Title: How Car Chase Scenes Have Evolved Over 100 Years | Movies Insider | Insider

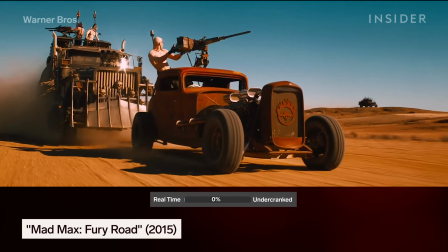[4:11]
Undercranking is still used today, most notably in the 2015 movie Mad Max Fury Road.
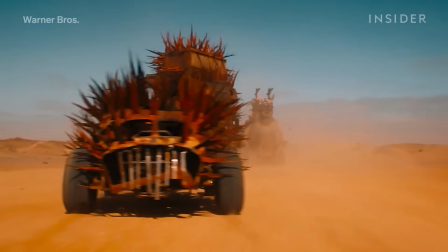[4:16]
But heavy undercranking works best for settings that don't have a lot of people moving around.
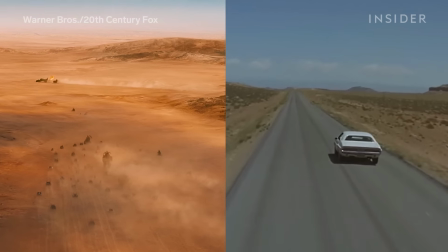[4:21]
Mad Max and Vanishing Point were perfect fits, with scenes that take place in the desert.
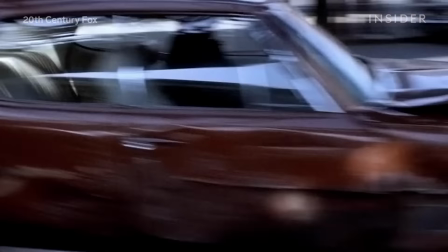[4:27]
In scenes that have lots of pedestrians, the effect can make human movement look jerky and fake, like what you see in old silent comedies.
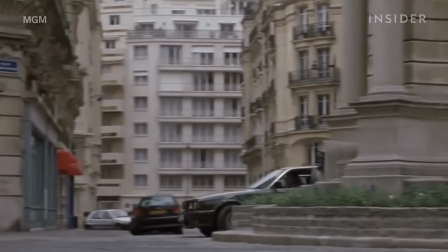[4:34]
So city chase scenes can only use the technique sparingly.
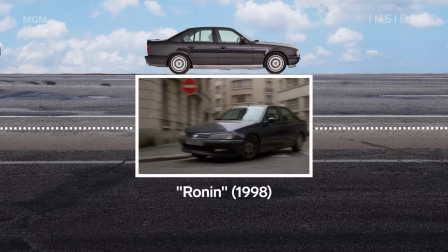[4:38]
The Paris chase in the 1998 thriller Ronin, where Robert De Niro's Peugeot pursues a BMW, didn't use undercranking at all.
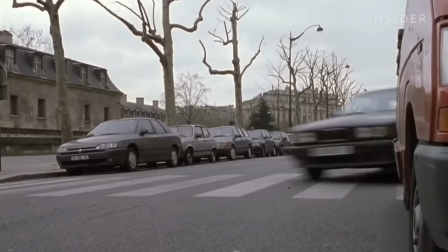[4:46]
To actually drive at these daredevil speeds, you pretty much always need a stunt driver.
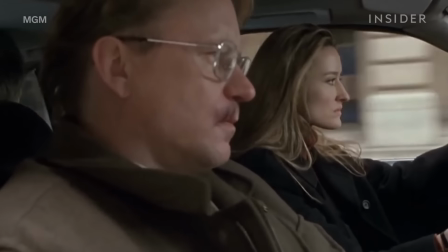[4:51]
So the filmmakers have to find ways to make it look like the actor, not the stunt driver, is controlling the car.
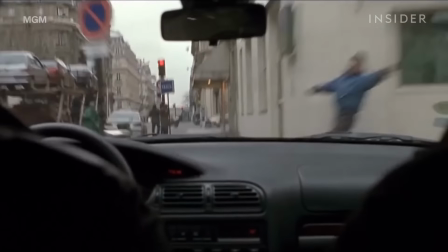[4:57]
In Ronin, they had right-hand drive cars fitted with fake left-side steering wheels.
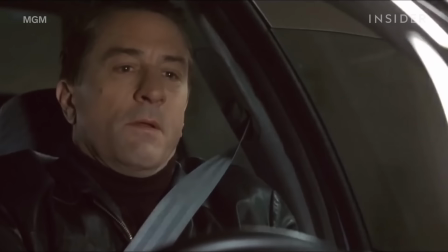[5:02]
The actor, in this case Robert De Niro, would pretend to drive for the close-ups,
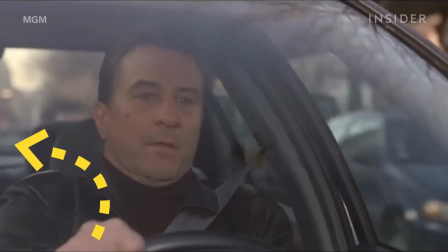[5:07]
while the stunt driver to their right did all the actual maneuvering on a steering wheel positioned out of shot.
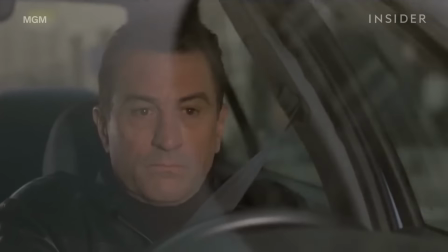[5:12]
But having the stunt performer in the other seat limits the angles you can shoot. And what if the stunt driver can't be in the vehicle at all?
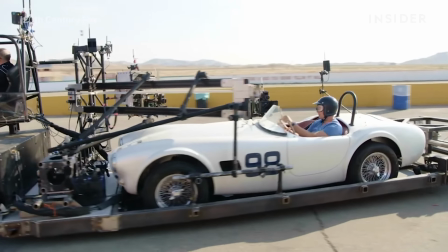[5:19]
The solution came from a movie with exactly 0 car chases. See Biscuit.
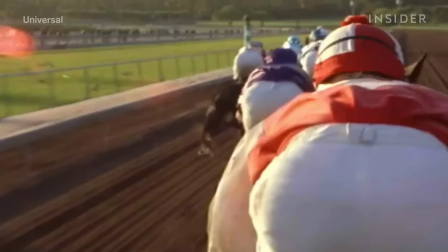[5:25]
The stunt team on that movie built a special rig for filming horse race scenes.
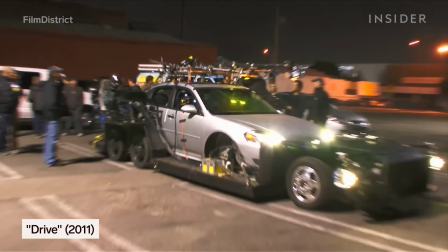[5:30]
Eventually, that rig evolved into a smaller, more versatile version designed specifically for filming car chases.
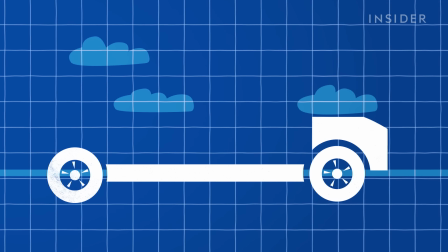[5:37]
Known as the Biscuit, it's basically a vehicle that you can put other vehicles on,
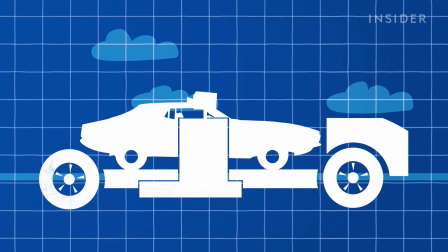[5:41]
one that can be reassembled into different configurations, like a giant Lego truck.
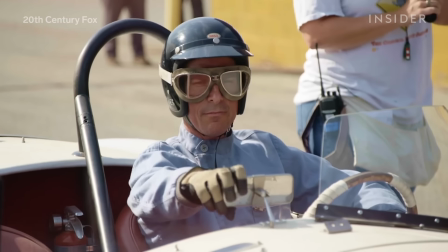[5:46]
The rig makes it look like an actor is doing the driving, while a stunt person actually steers from the driver's pod.
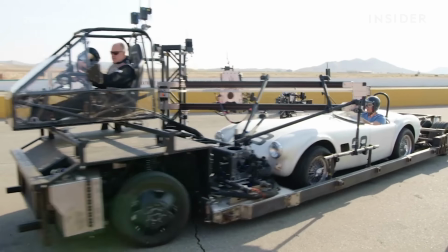[5:52]
This pod can be mounted anywhere on the platform, so filmmakers can basically get any angle they want.
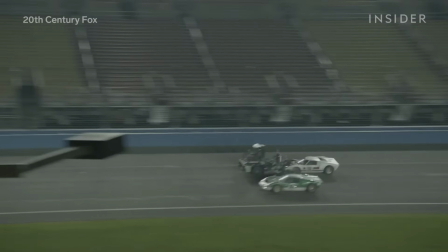[5:58]
The Biscuit rig made it possible to film some of Hollywood's most famous car scenes over the past 2 decades,
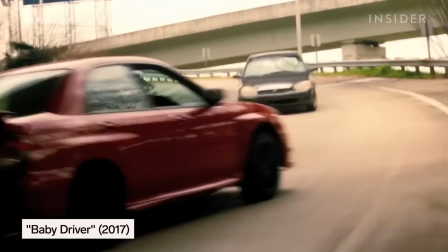[6:04]
from this scene in The Hangover to the many chases in Baby Driver.
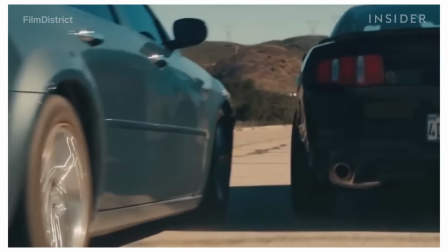[6:08]
Take this scene in the movie Drive, where a guy chasing Ryan Gosling's character hits the back of his Mustang to make it spin out.
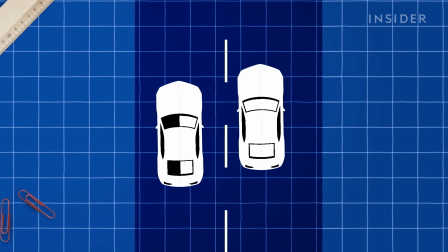[6:15]
After shooting the whole thing with 2 stunt drivers to get all the exterior shots,
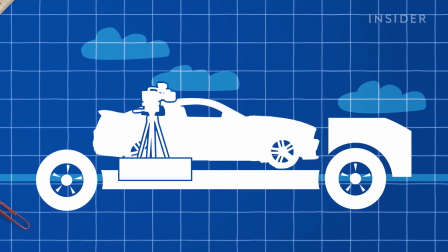[6:19]
they filmed it again with Ryan in the car and the car on the Biscuit rig to get the close-up and interior angles.
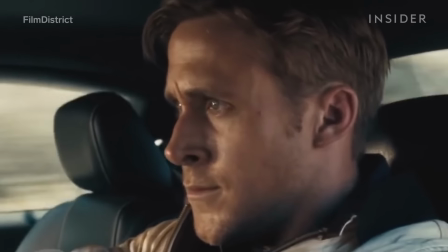[6:25]
A stunt driver drove the Biscuit while talking to Ryan through a radio to help him mimic all the movements on his steering wheel.
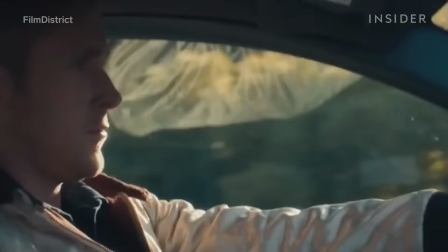[6:31]
In the resulting scene, it looks like Ryan is in control of the vehicle, and because he's immersed in the action, we as the audience are too.
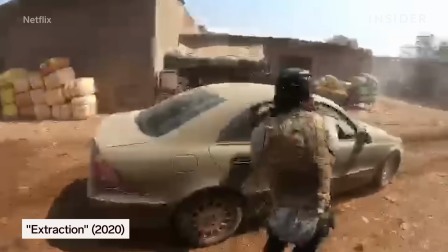[6:39]
Finding ways to make chase scenes feel more and more immersive calls for increasingly creative rig systems.
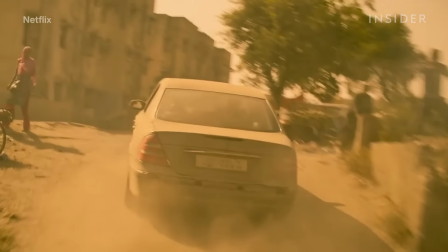[6:45]
Like in the movie Extraction, with a 12-minute fight and chase sequence designed to look like one continuous take.
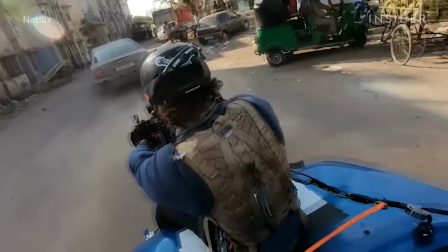[6:51]
To pull this off, director Sam Hargrave strapped himself with his camera to the hood of a chase vehicle.
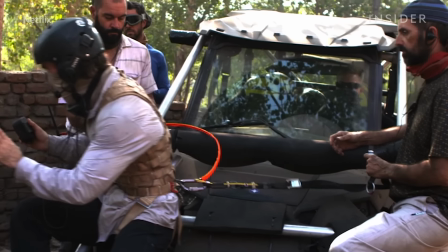[6:57]
From there, he could follow the action from behind, unclip himself, and then move the action into the car for a seamless outside-to-inside shot.
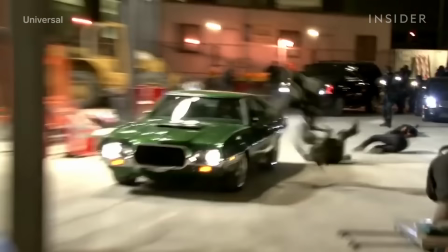[7:05]
This progression of bigger and bigger chase spectacles has led to the Fast and Furious franchise,
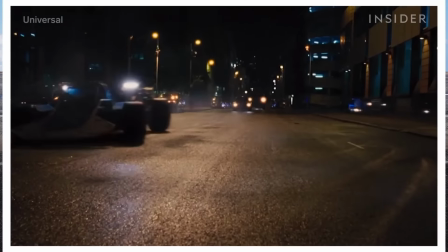[7:12]
where each movie tries to top the car stunts in the last.
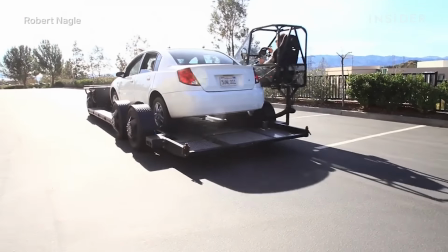[7:17]
Today's filmmakers build on all the tools we've previously seen, but have to deal with a whole other set of challenges.
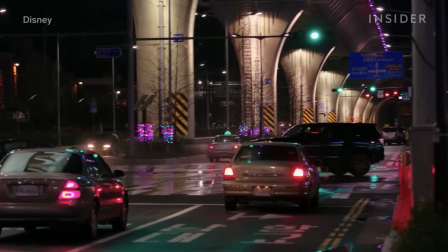[7:23]
First, cities have become more restrictive about productions filming risky chase sequences in their streets.
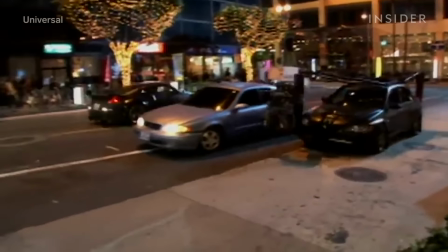[7:29]
So it's become commonplace to shoot chases in an entirely different city than they're set in.
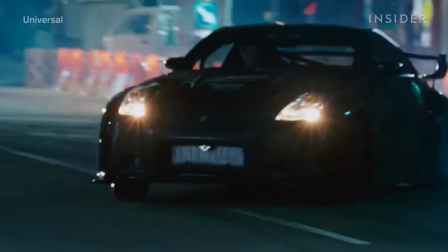[7:34]
Fast and Furious Tokyo Drift was, despite its title, mostly filmed in LA.
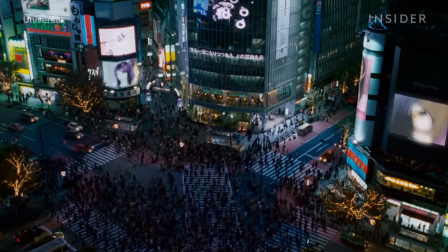[7:39]
The movie's VFX team created an entirely CG Shibuya crossing,
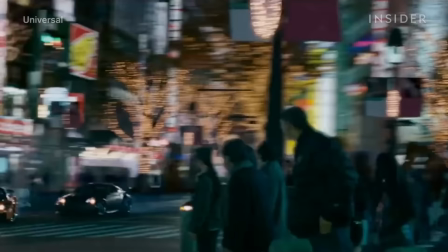[7:44]
the focal point of a major chase in the movie, and used computer simulation to create fake crowds and traffic.
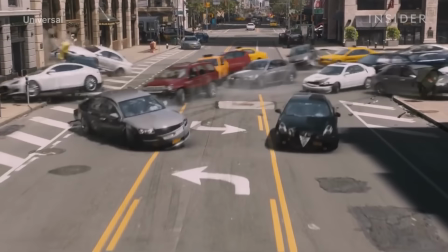[7:50]
Similarly, the zombie chase in Fate of the Furious was set in New York City, but filmed mostly in Cleveland,
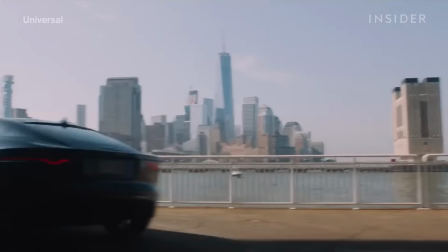[7:57]
with digital set extensions adding detailed architecture to disguise the city streets.
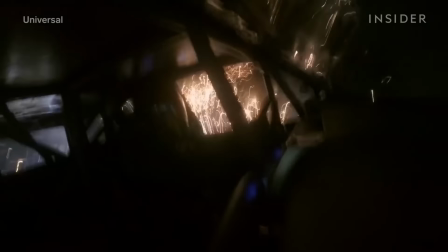[8:02]
The cars themselves are another common hurdle. Chase cars aren't built the same way today.
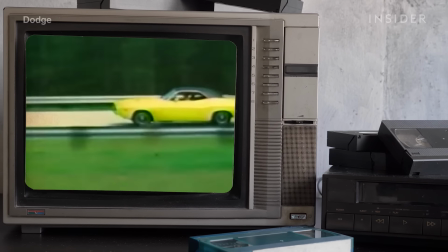[8:07]
Since the decline of the muscle car beginning in the late 70s, models have been getting safer and safer.
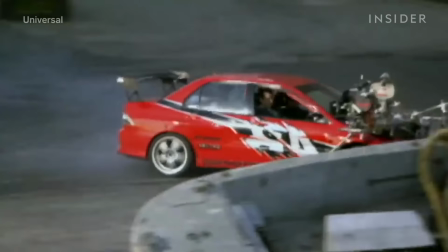[8:12]
Today's cars have onboard computers that make them shut down if they start to drift or do a power slide or J-turn.